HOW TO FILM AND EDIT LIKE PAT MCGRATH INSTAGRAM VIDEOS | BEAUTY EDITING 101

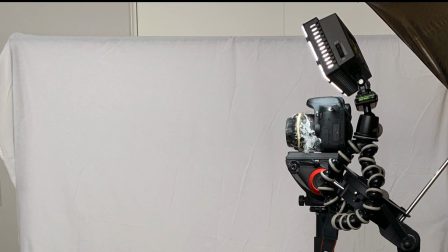[4:00]
The great thing about the GorillaPod is that you can wrap it around basically anything,
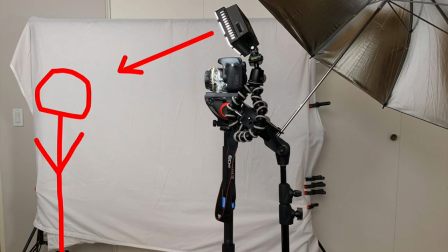[4:05]
so you don't necessarily need a light stand, but it does make it easier to adjust. I have the light set up and over to the left, facing down toward me. You can place the light either on the left or right, it's up to you. I chose left because I'm filming my right eye and want the catchlight more on the left side.
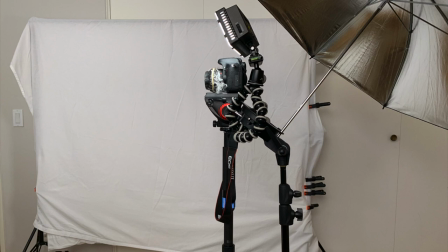[4:22]
You'll see what I mean in a sec. If you have a ring light, go ahead and use that. I don't have one, so that's why I'm using this.
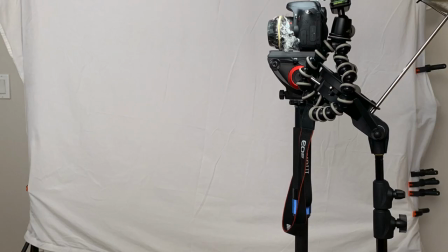[4:29]
That white sheet in the back acts as a bounce for light to give the natural light coming in through my window a soft effect on the left side of my face.
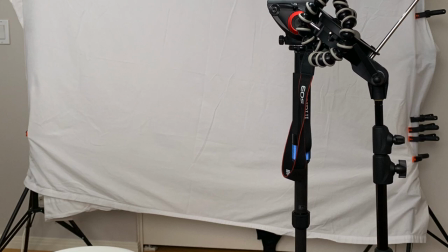[4:38]
You don't necessarily HAVE to do this either. All you really need to do is set up that one light.
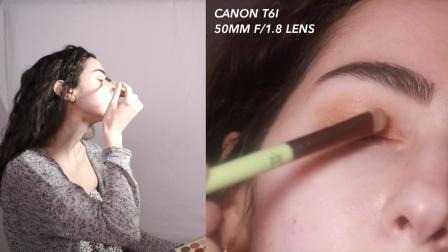[4:45]
I'm filming on my Canon T6i using a 50mm lens.
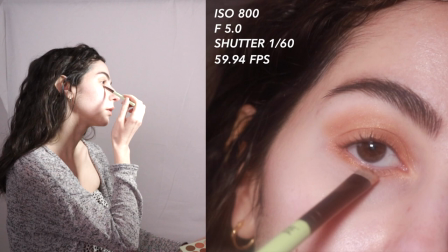[4:50]
I had my ISO at 800, aperture at f5.0, and shutter at 1 over 60.
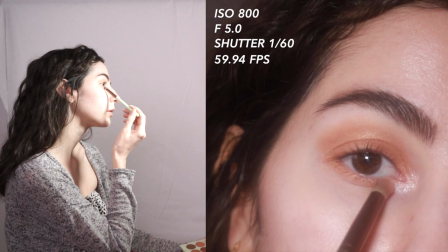[4:56]
I also have my framerate at 60 frames per second,
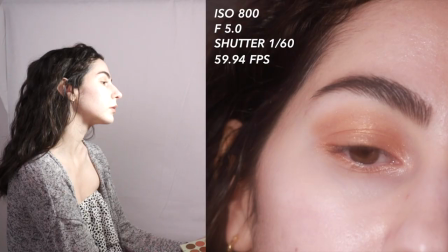[5:00]
or technically 59.94 frames per second on my T6i so I can slow down the video in post.
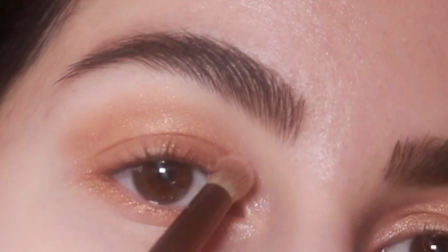[5:06]
I'll explain this further when we get to editing. If you don't want a slow-mo effect, just film at 24 frames per second.
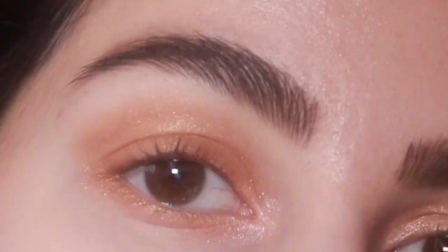[5:14]
Anywho, remember how I was telling you I wanted the catch light on the left side of my eye? There it is.
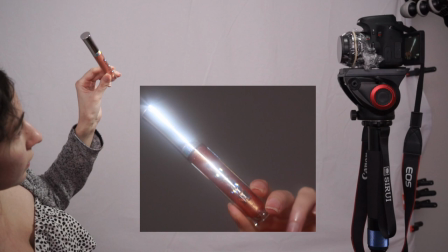[5:19]
Isn't it beautiful? I just moved my light closer to me to get a more intense flare effect on the shiny parts of my buxom lip gloss.
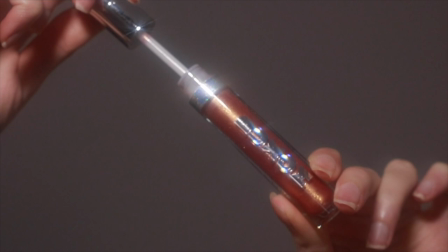[5:26]
This is all the power of that DIY blur filter and lighting. No editing or Kira Kira app necessary.
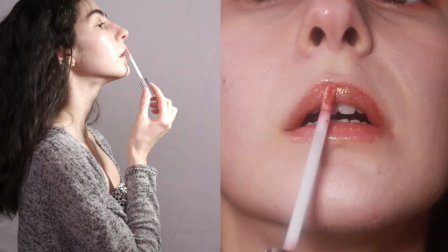[5:33]
Now I'm adjusting my light again. again. This time, I'm lowering it so the light is mainly facing down toward my lips since we're moving onto the lips close-up shot.
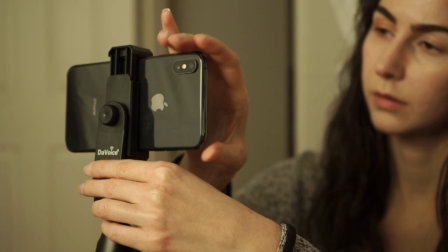[5:43]
To get the shot on my iPhone, I placed my phone on this The Voice mount secured on my GorillaPod.
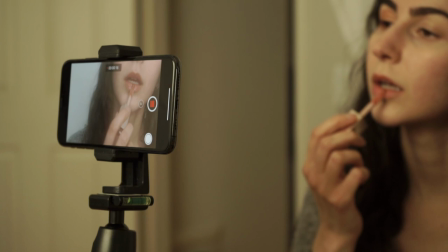[5:49]
Use the front camera for the highest quality, flip around your phone and film.
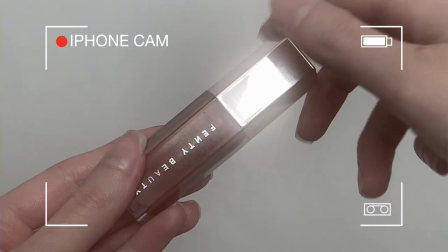[5:54]
I'm using only natural lighting for this shot because I want to show you that you can still get that soft blurry look without artificial lighting.
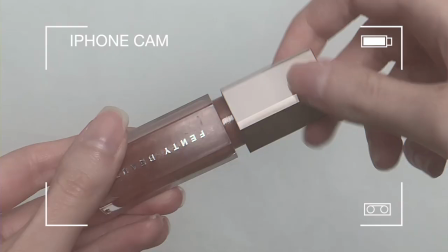[6:02]
But of course, the lighting does help amplify shimmers and create those beautiful flares.
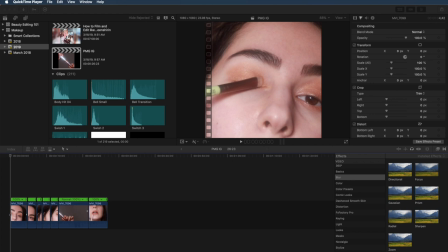[6:12]
So I'm using Final Cut Pro and I have a square canvas open. I also already have my clips set in the order that I want in my timeline. If you don't know how to do this, I have a whole in-depth tutorial about how to edit Instagram videos in Final Cut Pro and export in high quality,
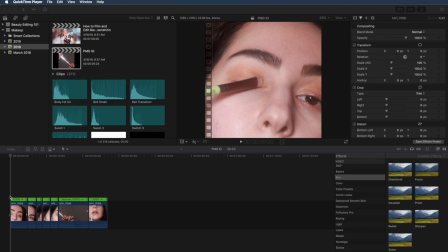[6:29]
so check that out and come back to this. I'll link it in the description below. Okay, so all of my clips are at 100% right now. They're normal speed. I'm going to slow them down to 50% with the exception of this one right here where I'm taking out the lipstick.
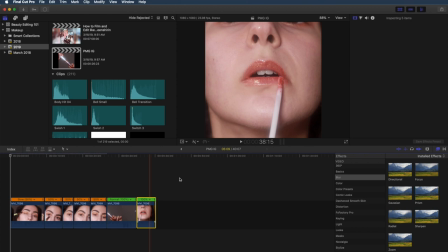[6:45]
I think that one's at a fine speed. Honestly, this is all personal preference, but because I did film this at 60 frames per second, I can go ahead and slow this down and the video is going to look really smooth and cinematic.
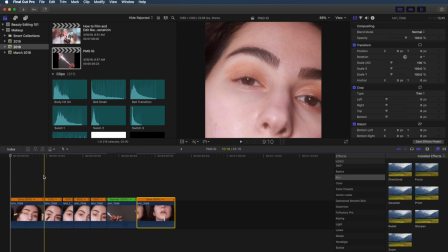[6:58]
It's just going to be so beautiful. I know that in Pat's tutorials, she does actually speed them up, but again, this is personal preference, I think this looks really beautiful and dramatic, so this is what we are going to be doing. Now you'll notice that my face, or my eye rather, isn't taking up the whole screen.
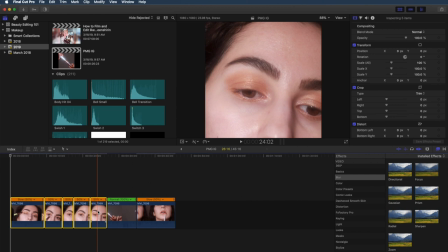[7:17]
Both of my eyes are in there, it just looks kind of odd right now. So what we're going to do is scale up these clips. I'm going to start off with my eye first, so let's scale this up to, let's do like 247 for now, and we'll just kind of gauge it from there. So now we're going to go in clip by clip and start to reposition the clip so that my eye is filling up the frame.
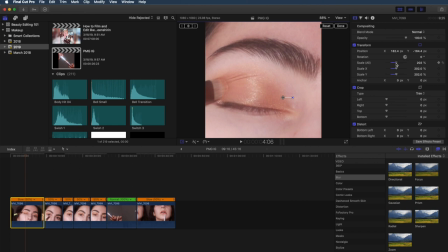[7:40]
Okay, 247 was actually a little bit too zoomed in, so let's bring this back out a little bit.
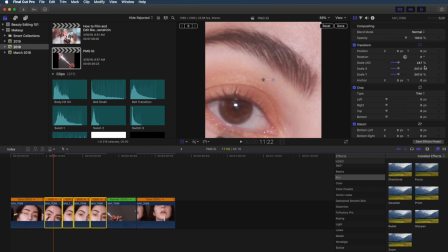[7:46]
189 is looking better. Okay, so let's go ahead and actually make all of these 189 as well. And now we're just going to go back and clip by clip, select them, and then reposition them.